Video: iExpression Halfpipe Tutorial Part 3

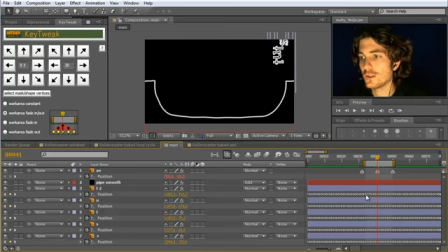4:03 And you could maybe ask why I do not simply delete all the keyframes here in between and only maintain the middle one, but then you really have the problem that it's not moving that organically up and down anymore. Yeah, it's like a very this physics simulation calculated very precisely and organic
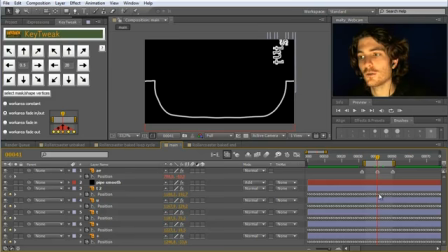4:23 how high to fly at each point. And if you just remove these keyframes, you get a very simple, basic constant speed movement up and down, which really looks not very realistic. Yeah, so therefore it's really important to maintain these keyframes. This is not the case for rotation.
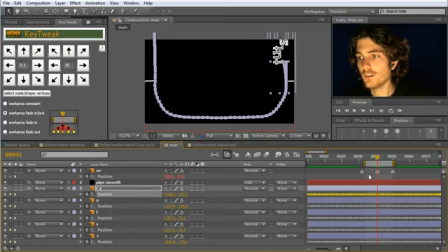4:41 Yeah, for rotation here, basically in this entire time period, nothing changes.
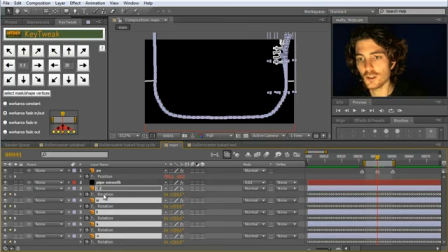4:45 So therefore, if I want to modify the rotation now, so I clicked R to reveal the rotation keyframes, nothing bad happens if we just delete here these rotation keyframes in between.
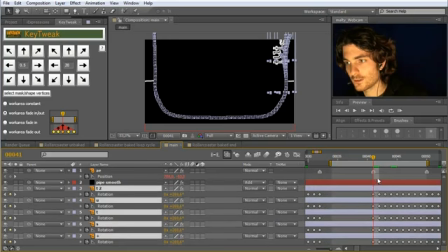5:02 maybe even these ones and these. Yeah. So, oh, you see one bad thing happens, and this is that this T here is doing one complete turn.
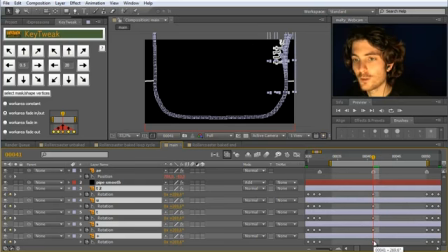5:17 This is because here at the middle it somehow seems to swap. So maybe let's just delete the middle keyframe too.
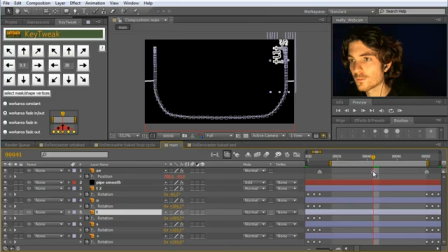5:29 Now you can see nothing bad happens here, but here at the middle you can now adjust the rotation. So I want this to rotate a bit to look nicer. Maybe like this, and
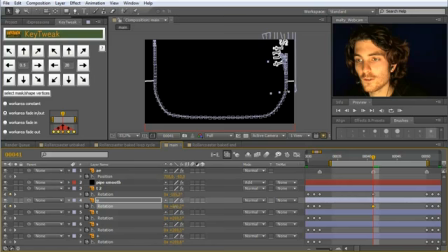5:48 this U should rotate like this.
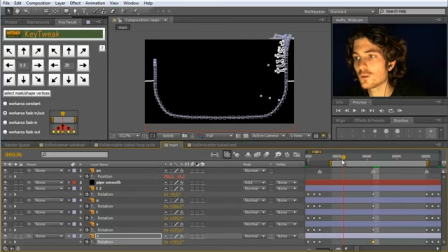6:01 And the last one like this, yeah, that it really looks like during the jump it nicely deforms. Yeah, so let's take a look at a RAM preview of this.
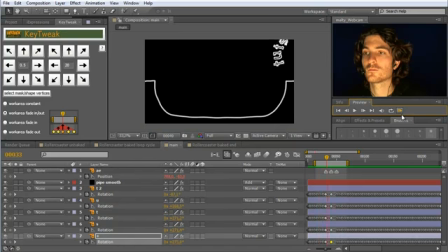Okay, looks very nice. And so let's go on to the second jump at this point where it should do a full loop.
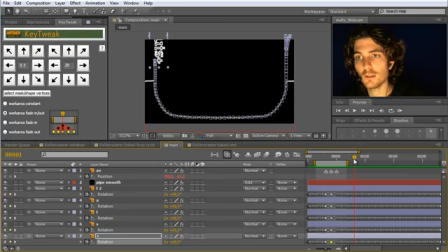6:37 Yeah. So again, let me quickly mark the beginning and the end of this jump. So here around here the jump should start. So I again set a marker. This is not really necessary for key tweak or something like this.
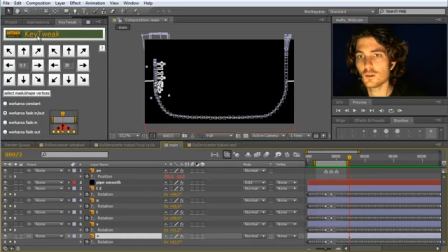6:55 Oh, I set it on this layer. I didn't want this. I go to undo and set it again here on this first layer. Like this. And then I go to the highest point.
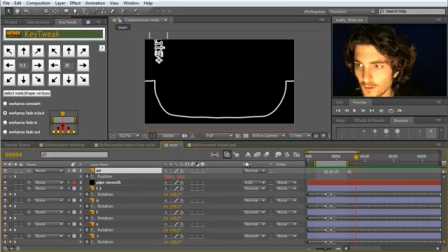7:11 Yep, this is the highest point. Set again a marker. And go again to the point where everything should be finished.
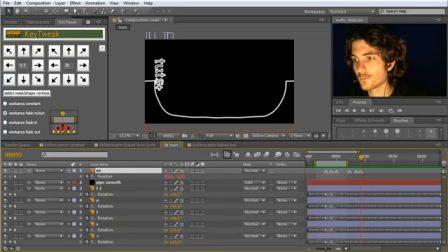7:23 Around here. Yeah. Okay, then I again set my work area to this. And the point now is that we want to make
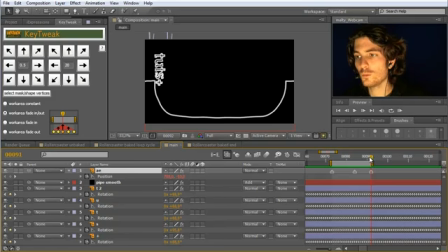7:41 we want during the jump to make the text a full loop, so we want to rotate it, and such that this rotation looks good. I want all letters here to come close together.
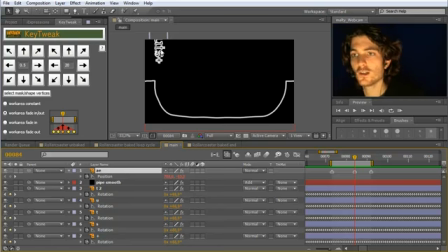7:55 Yeah, if you think of a real skateboarder who wants to do such a looping, he really must contract everything, get as small as possible, so focus everything at the middle of his, so at the center of his weight, to be able to rotate quickly. And this is something you also want to do here.